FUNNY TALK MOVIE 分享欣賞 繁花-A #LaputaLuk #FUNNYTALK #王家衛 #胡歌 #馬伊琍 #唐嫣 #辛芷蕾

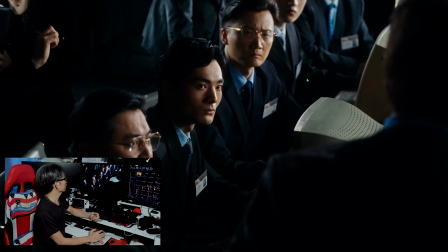[16:23]
工具那裡也是大家比較安靜而且畫面裡面還會有一些視角線性例如現在一排一條視角線性然後分布畫面的角色
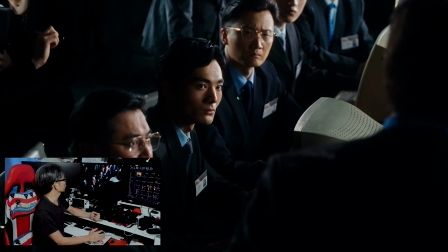[16:41]
眼神位就在中央斜角一點這就是16等份的分角所以在王家衛的戲裡面的畫面是很有攝影的學紋在裡面
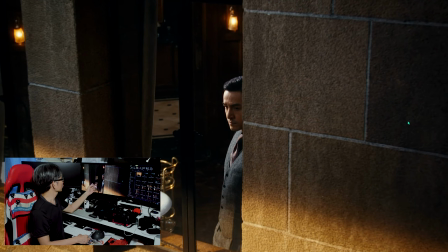[17:00]
接著到這個也是一個比較廣闊的情境在電影中比較闊大家可以看到場景是前景
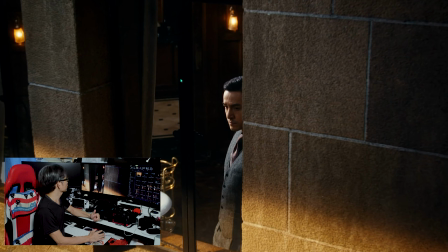[17:19]
然後演員在這裡然後這個就是側向來側向來的時候這裏有一個反彈這個反彈相信在現場這裏有一個反彈
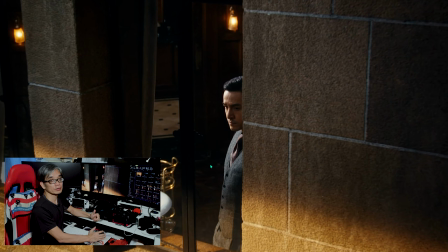[17:38]
帶給它因為它用意識鏡有一個鎖所以顏色、色域比較廣在後期可以推很多東西
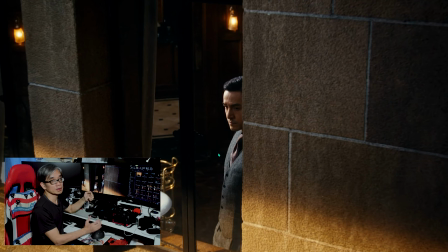[17:55]
但是黃家維拍攝的時候在現場的曝光已經差不多了所以才有這些立體的質感出現你可以看到裡面的東西是沒有什麼爆發的
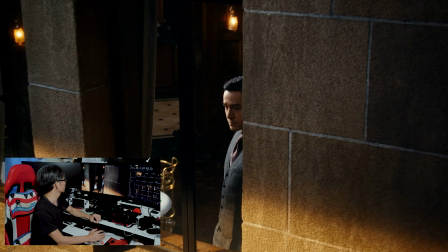[18:10]
包括椅子等等在內都是沒有什麼爆發的這個好像是浴缸在裡面也沒有一點爆然後光到暗你會看到有些漸變
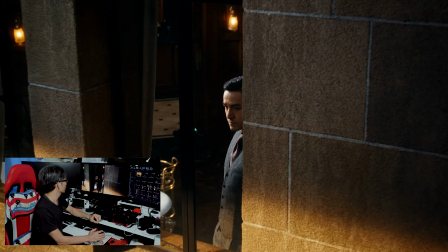[18:26]
長身的漸變很漂亮然後衣服的質感很立體下面打光的時候遮遮遮遮就打了黃光這個也是剛才那樣東西
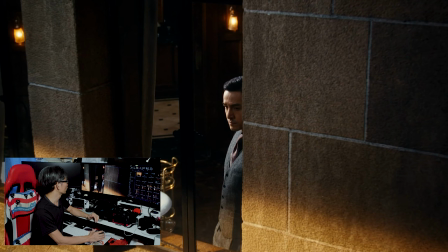[18:40]
冷和暖的對比現在用黃光暖色調配上它上面的冷色調所以每個畫面都可以做一張照片很厲害
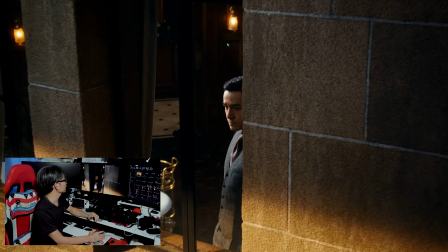[18:58]
連後面這盞燈大家都可以看到可以滲黃光出來可以輔助到這條垂直的視角線我現在一直畫下來是很豐富的層次即是有一個亮燈黃光的質感
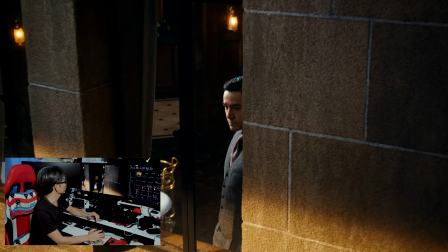[19:16]
然後這個燈一路向來白光的位置即是比較冷色調的位置然後一路向來垂直下來它是整個畫面在漸變
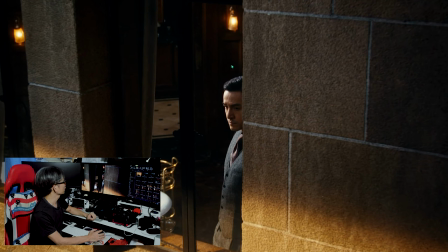[19:30]
上面這個就是一個高光位然後這個就是暗位然後又到高光位 又漸變所以如果你看畫面就真的很好看這個就是高手的做法
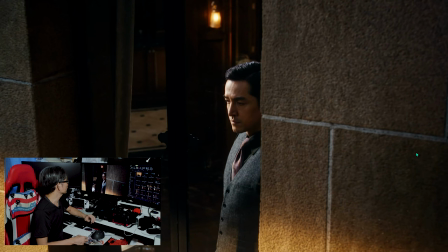[19:44]
我們是要學習的你可以看到它就算是拉近了都是同樣的表現垂直下來都在漸變非常之厲害
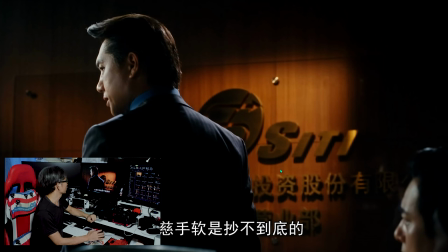[20:04]
這個其實都是一樣不要介意大家它有漸膜在那裡我都照樣卡下來我都不剪掉因為剪掉之後原裝畫面就會變少了可能欠缺了一點點的美感
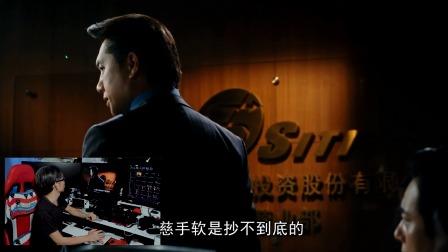[20:23]
大家可以看到其實這個光源是一樣的都是一個側面打下來然後這裡一個側面打下來其實是同樣的東西然後這個配角色也是一樣的
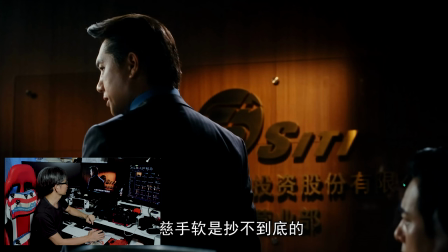[20:41]
因為這個光源應該是瘦光源直接打下來的影子然後也是一個Backlight也是暖、冷然後光源也是重複的
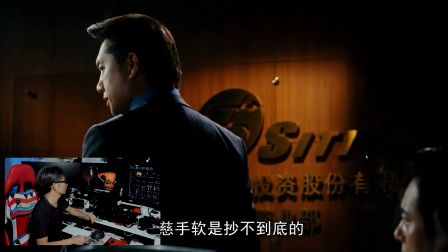[20:57]
當然鏡位的東西是這麼多燈位也是這麼多但是重複得來要漂亮
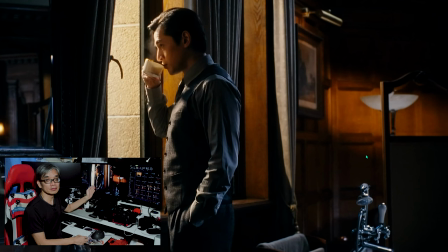[21:04]
好像這個這個畫面也是比較多首先大家先看看這個道具它打光的時候通常在這些有金屬一點反光的時候
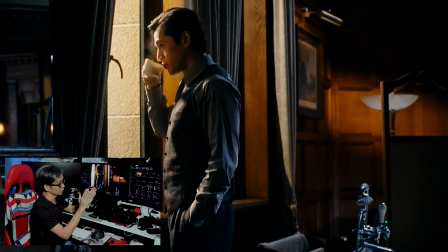[21:22]
通常都是用兩面光或三面光打下去令它勾起輪廓當然這個技術做過商業攝影的人都知道它打得很漂亮
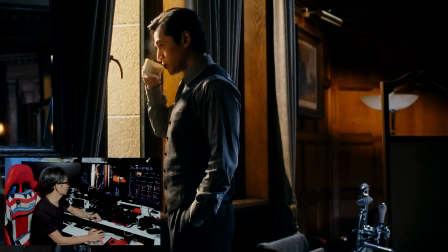[21:37]
首先打下來勾起了這件東西很有質感只有這件東西很有質感接著背後也很有質感在背景上接著一直下來到胡哥的衣服其實是同一樣的跟這塊東西
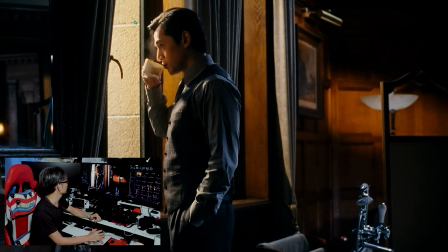[21:56]
接著又是一個沙拉打下來你看到其實就是一個七三的光當然也是勾起兩角因為通常這種打法會令到那件東西立體很多大家可以多些學習這件事接著
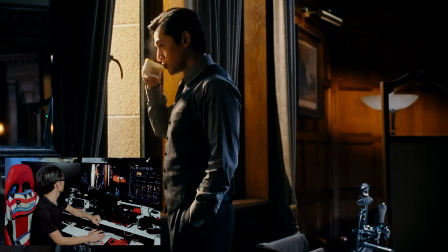[22:16]
到這裡這裡也是受光下來當然燈位方面我看到這裡有機會有一個拖拉下來因為我看到這裡有條邊有條邊應該是拖拉在上面打下來才有
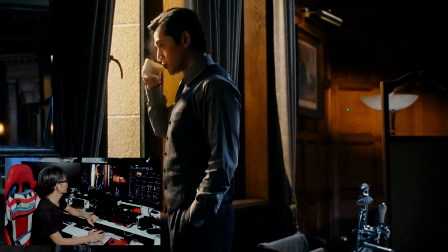[22:39]
大家可以看到暖色調、冷色調我現在畫的位置然後胡哥的身體是冷色調、暖色調然後在牆身也是暖色調這裡還特別到
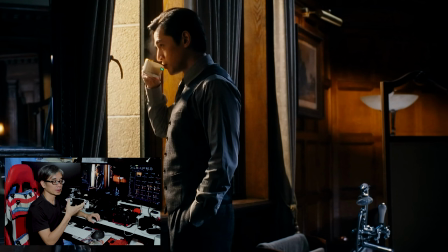[22:58]
剛才開始的時候也說了就是王家衛很喜歡喝飲食食的東西因為他覺得這是生活的一部分所以他一定要拍得很漂亮很有生命胡哥喝杯飲食大家可以看到他要照顧煙
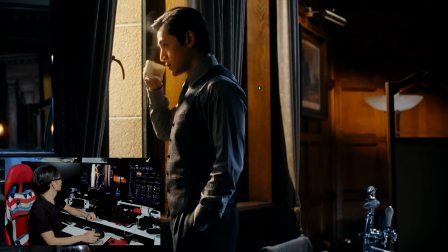[23:18]
我現在畫的位置後一張大家可以看到杯子有個煙滲上來這些就是細節位當然一些比較成熟的導演例如黃家瑋大師
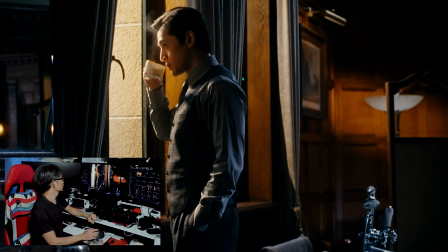[23:34]
就很著重這些生命力在整個畫面裡面大家可以看到已經是一張人像的相片是非常漂亮的人像的相片
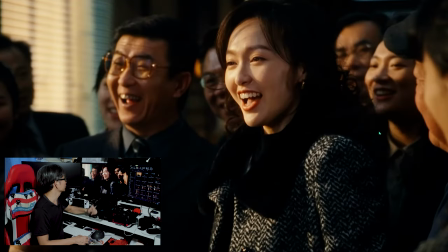[23:48]
所以要多些去虛心學習來到汪小姐因為我截圖出來因為這是活動中的畫面活動中的畫面當然因為快門用得比較慢它有少許
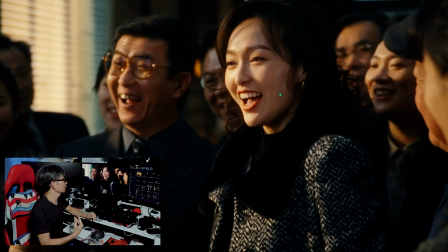[24:05]
化這個有很大機會是故意拍成這樣因為有時畫面會故意化因為它在動其實這是一個攝影手法如果畫面連續地有少許化